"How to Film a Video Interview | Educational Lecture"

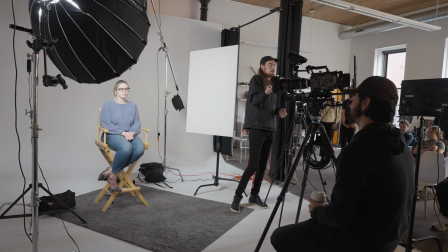If the light was right in front of her, or basically coming from the same direction as your camera, yes, your subject would be well illuminated,
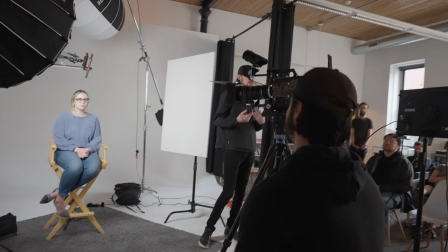but I personally don't think there's that interesting of a light shape when the light is just being blasted from the front.
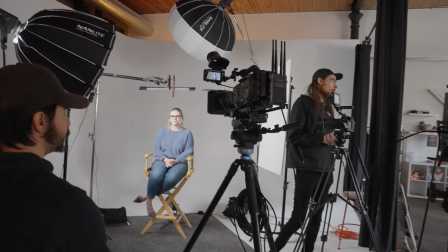It's kind of similar to like an on-camera flash sort of look, but for video.
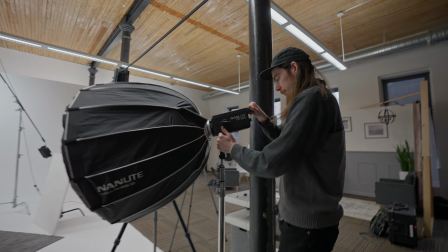In this demonstration, we were using a Nanlite FS300, and this light had a 90 centimeter parabolic softbox on it with a grid.
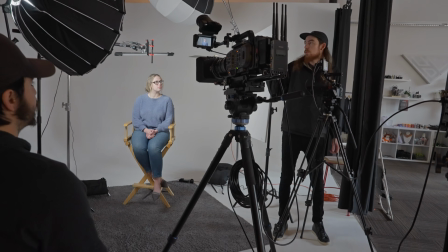And because we are on a cyc, I chose to use a smaller softbox and a grid on it,
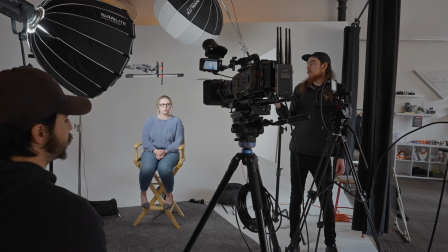and the grid just helps keep the light focused and more directional.
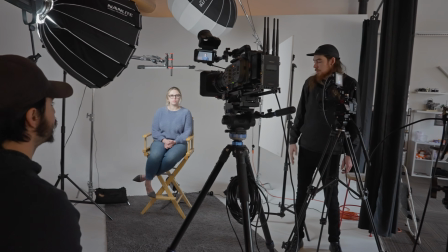If you notice, the light is really only focused on alley and there's not a ton of light spill on the cyc,
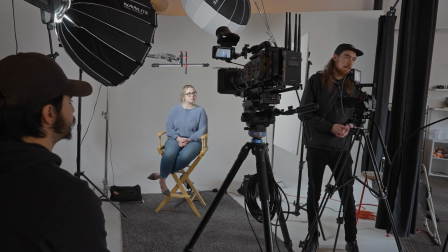which was the intention here because white surfaces reflect a lot of light and I wanted to keep this as controlled as possible.
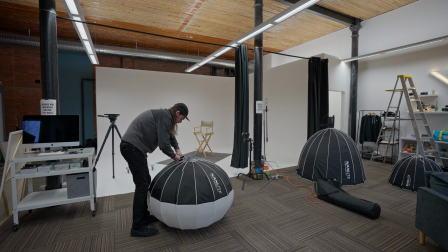We'll also need a background light. For this, we used another FS300, but with a 120 centimeter lantern softbox on it.
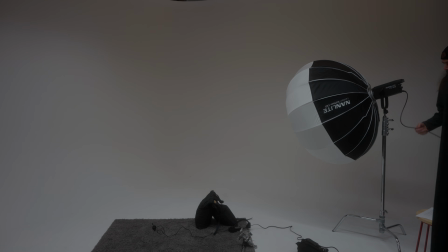The reason we chose this modifier is that we were shooting into the curve of a cyc wall.
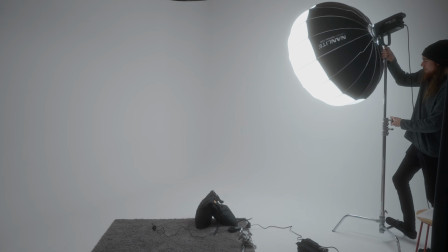And so with that curve, we want to spread the light as evenly as possible across that space.
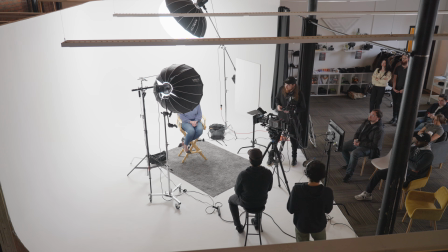The lantern softbox is really good at achieving that. Your background light, I think, is gonna kind of change the most depending on your location.
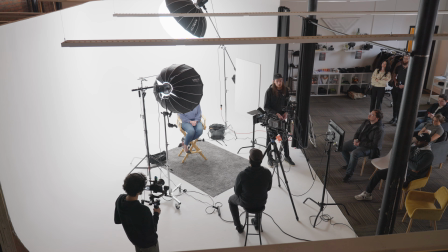Because some locations, if you have like an interesting looking wall that has a lot of texture, you might just want to throw a bare bulb or a light without any modifier on it at an angle to bring out the texture and keep that background interesting.
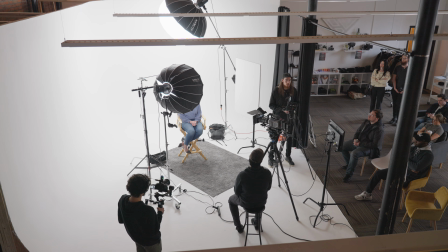Other times you might just want to blast a lot of soft light to illuminate the area. A lot of times you can get away with just shooting a light up into the ceiling to bounce light around the entire room. In this case, I'm just trying to spread light evenly across the background. So next I'm just going to talk about the fill here.
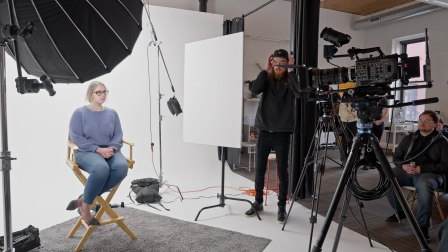Depending on your lighting situation, it might be best to use an additional light for a fill,
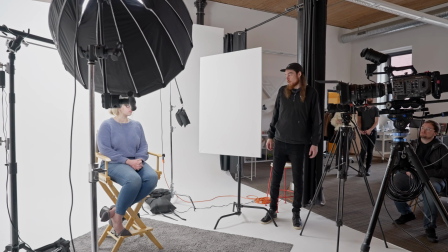or a lot of times, we do most often, is to use a bounce card.
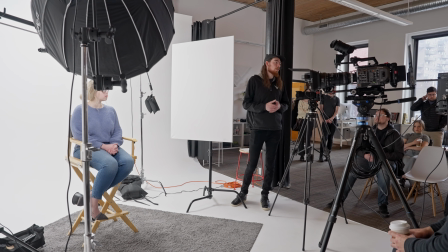Bounce card can basically be any bright, preferably white surface that you can manipulate around your scene to bounce light back onto your subject.
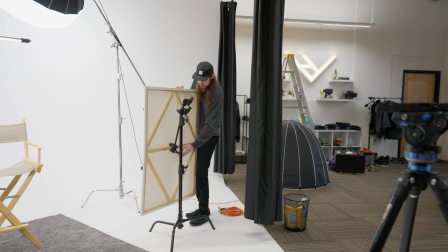I really like using bounce cards because it keeps the difference between your key light and your fill light looking natural.
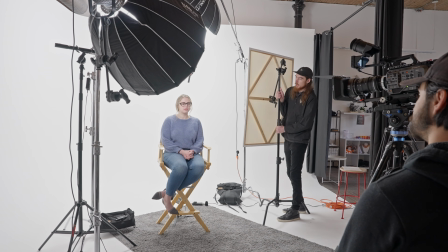Because if you think about it, the light that's being reflected off of your card is never going to be more than the light emitted from that original source. So as long as you're positioning them correctly, it will usually have a very natural look, as if someone was standing next to a white wall, for example.
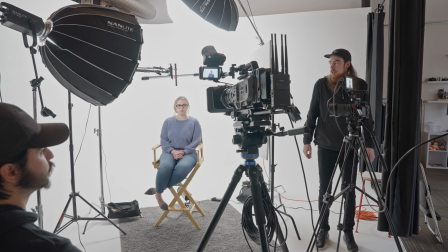For our final light, we are going to add a hair light.
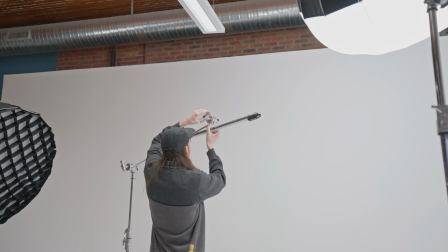For our hair light, we boomed in a Nanlite 2-foot tube light.
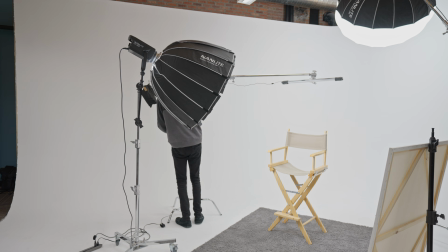And I like using these for hair lights because they're small and compact, easy to fit into your space.
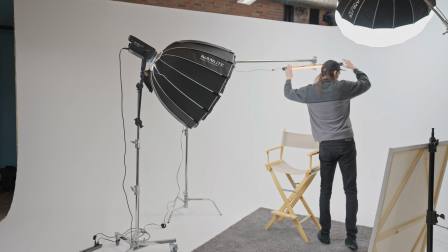With this particular tube light, it has an RGB mode as well as a CCT mode,
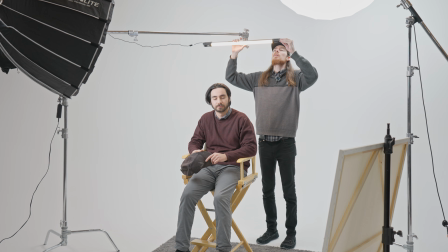so we were able to change the color temperature of that light to be similar to a tungsten light source.
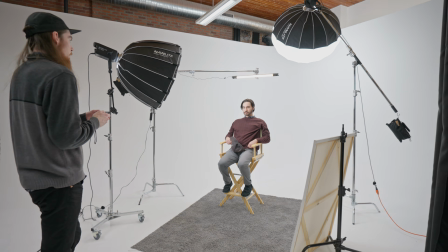I really like doing this when your key light and background light are set to daylight because it adds a little bit of color contrast as well as lighting contrast in your scene.
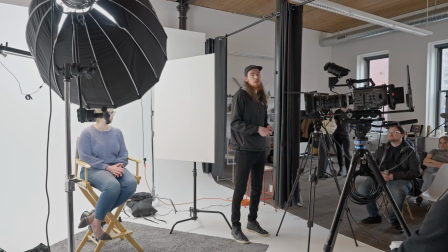Although we're not recording audio right now to show you guys, just some general tips about boom pole placement.
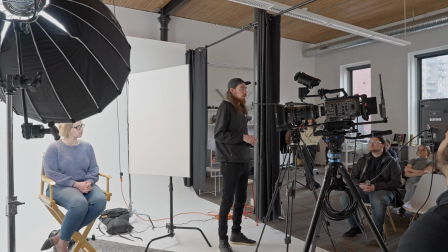We almost always use a boom pole with a shotgun microphone on it for our interviews because that's the highest quality microphone we have and usually what yields the best results. Positioning this microphone correctly is crucial.
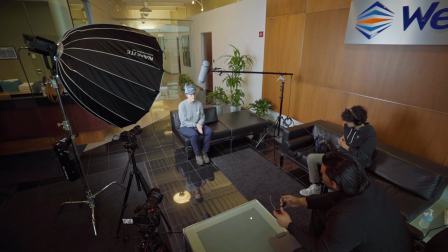If your microphone is positioned behind your subject or maybe at the top of their head, your audio is going to sound a bit muffled.
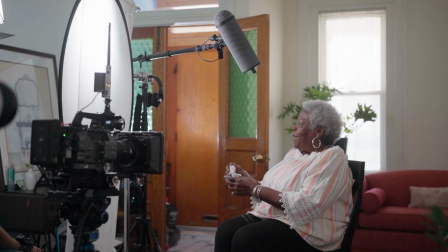If the mic is positioned too far in front of your subject, you might get a lot of echoes from your room and it might sound like their voice is distant.
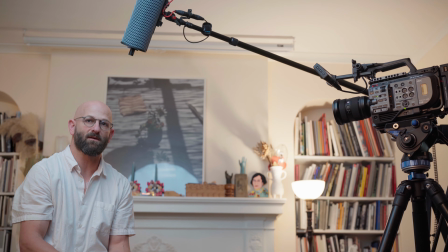In my experience, the best place to position your microphone is about 2 to 3 inches in front of your subject's mouth. This ensures that if they're moving around a little bit when they're talking, your audio signal is going to remain mostly consistent.
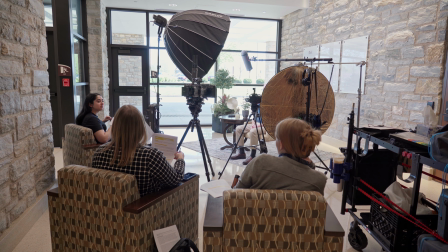Also, you want to be careful when you're placing your boom pole that it's not creating shadows on your subject.
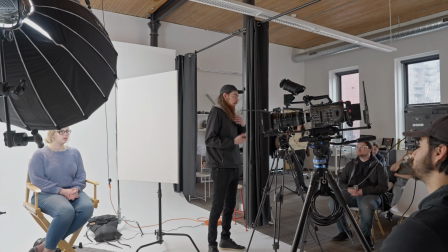A lot of times we'll also use a lavalier mic, like the one I'm wearing, basically as a backup audio source,
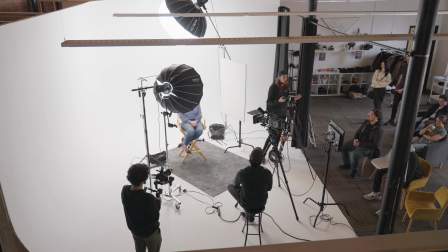or sometimes if you're in a scenario where there's a director on the shoot and they really want the wide angle to be very wide and you don't have room to put a boom pole above the person. Lavaliers are a great choice for that as well. The example I showed in this demonstration was for a pretty generic, probably corporate video interview.